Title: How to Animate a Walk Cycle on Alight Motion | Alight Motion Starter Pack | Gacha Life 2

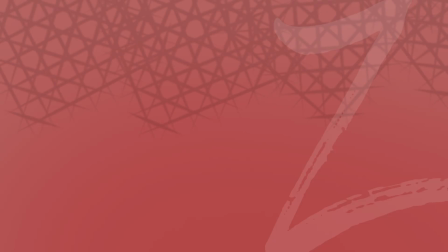0s
Hey there! Today I'm doing a short tutorial on how to animate a walk cycle on Alight Motion. I was a little lazy to do this tutorial, but once I started I was determined to finish.
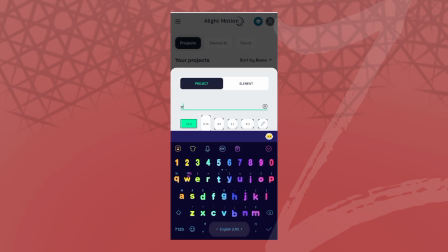10s
Let's start. Open up your app and go to Projects or Elements. Pick any aspect ratio you want, preferably 4:5, but you can change it anytime anyway.
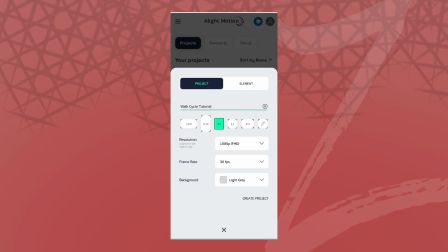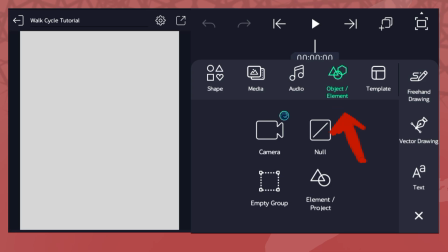32s
Tap the Add button and tap Object/Elements and Element/Project to see all your elements and characters.
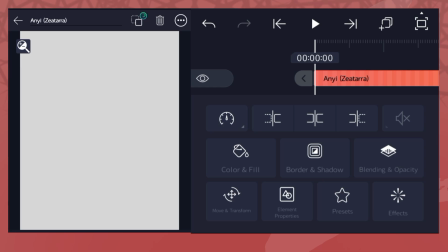41s
Tap the character you want to animate and tap Convert to Group.
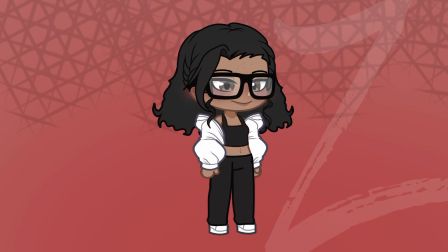45s
For the motion, we're going to start from a standing position and end in a standing position.
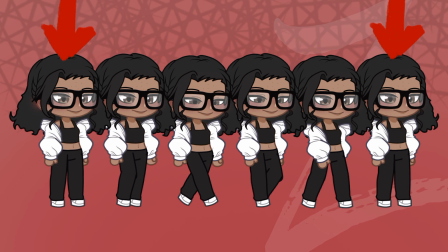51s
There are 6 poses in total. The start and finish are standing, and then there are 4 walking poses in between. The major poses here are each of the legs crossing each other at least once. Then there are the minor/transition poses, which basically allow for a smoother motion.
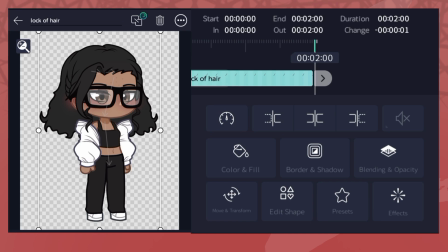69s
Anyway, we're going to stretch the layer to 2 seconds 15 and bookmark the longest lines on the timeline.
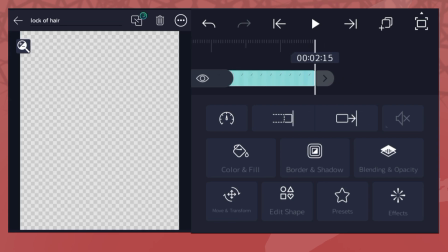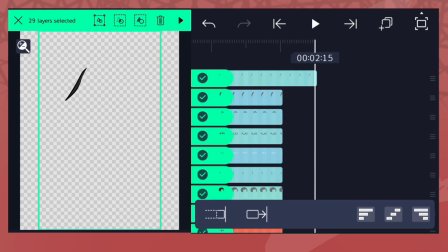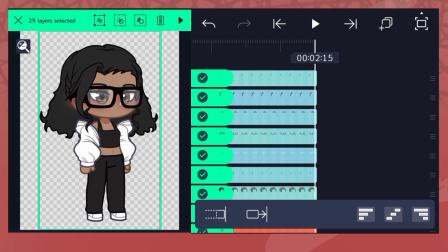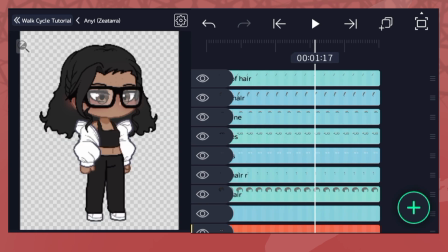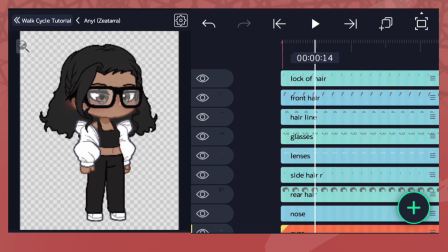100s
They total up to 6 lines, each representing 1 pose. You bookmark by tapping the time box on the line.
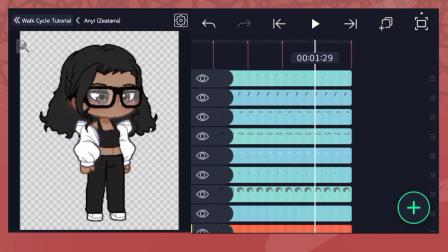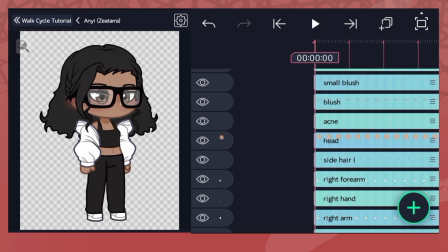114s
We're going to start with the legs because that's where all the action is.
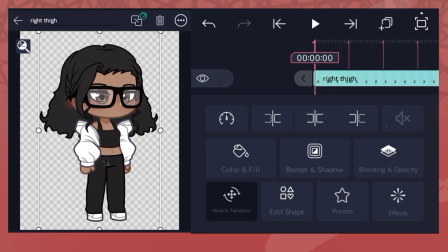120s
Go to the rotation section of the layer and set a keyframe at the beginning and end of the layer.
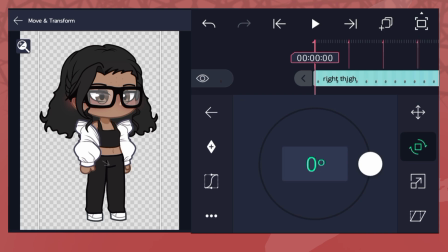125s
It ensures that the leg motion starts and ends in this position. Skip 2 marks and rotate the leg forward, then skip 2 marks again and rotate it back.
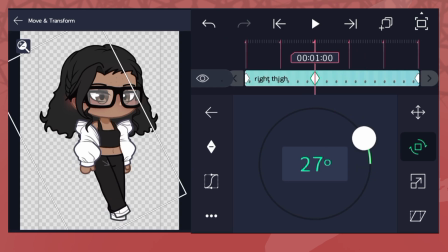134s
Not too much though, otherwise it won't look very subtle. Then do the other leg.
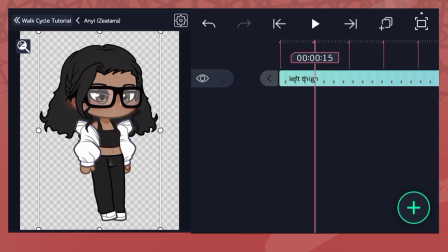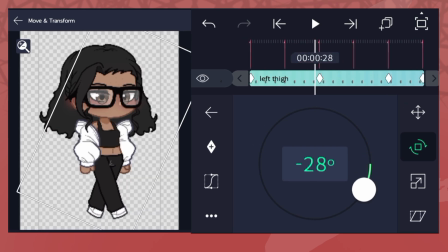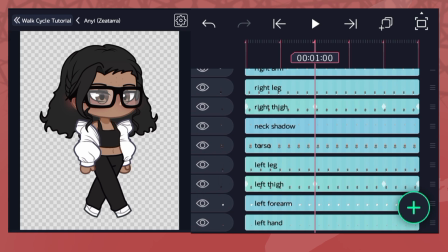153s
Now we move on to the child parts of the leg. For the 2 major poses, make sure the leg is straight.
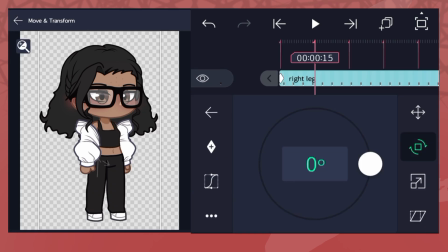159s
And for the transition poses, do a little bit of a bend. If you guys are still confused, I can make a PNG with all the poses and post them on Discord for you to use them.
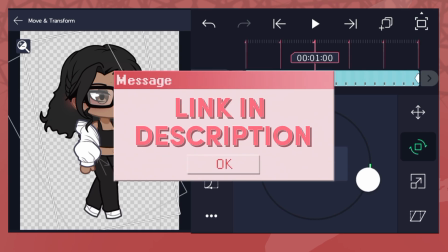168s
My Discord server link is in the description.
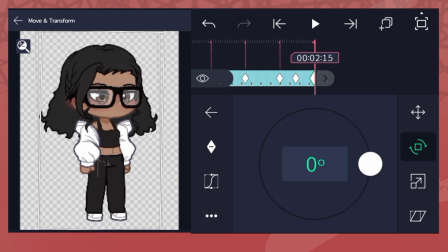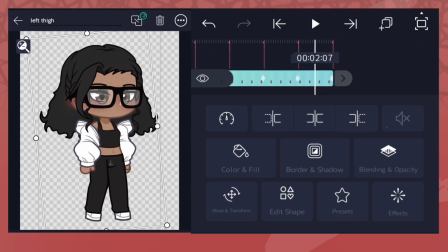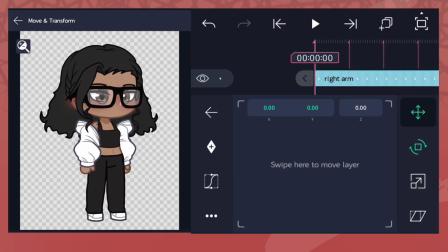194s
Now we move on to the arms. Set the start and end keyframes and then skip 2 marks to the major pose.
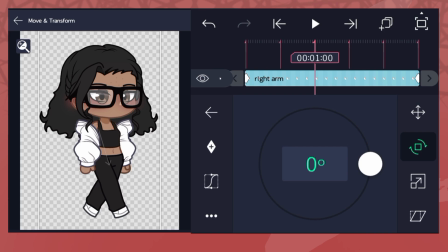201s
This part is really important because I've seen a lot of people get this wrong, and I also used to get this wrong too, so.
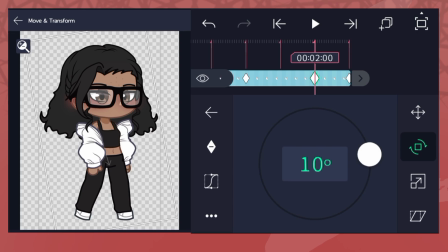207s
The arm that you're working on has to swing in the same direction of the leg on the opposite side.
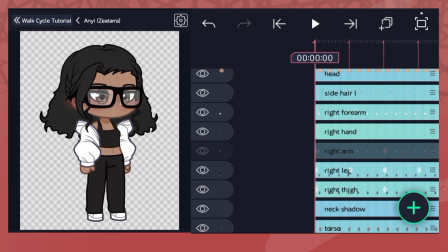214s
So when the right arm swings forward, so does the left leg, and vice versa.
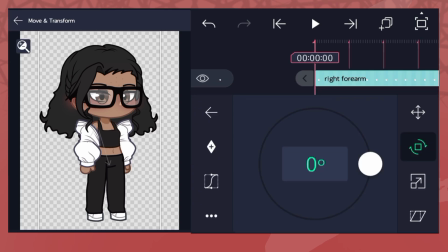219s
When your character is walking, give the arm a little bend. And when it's standing, then just like straighten the arm a little, or not too much. You can also bend it when they're standing.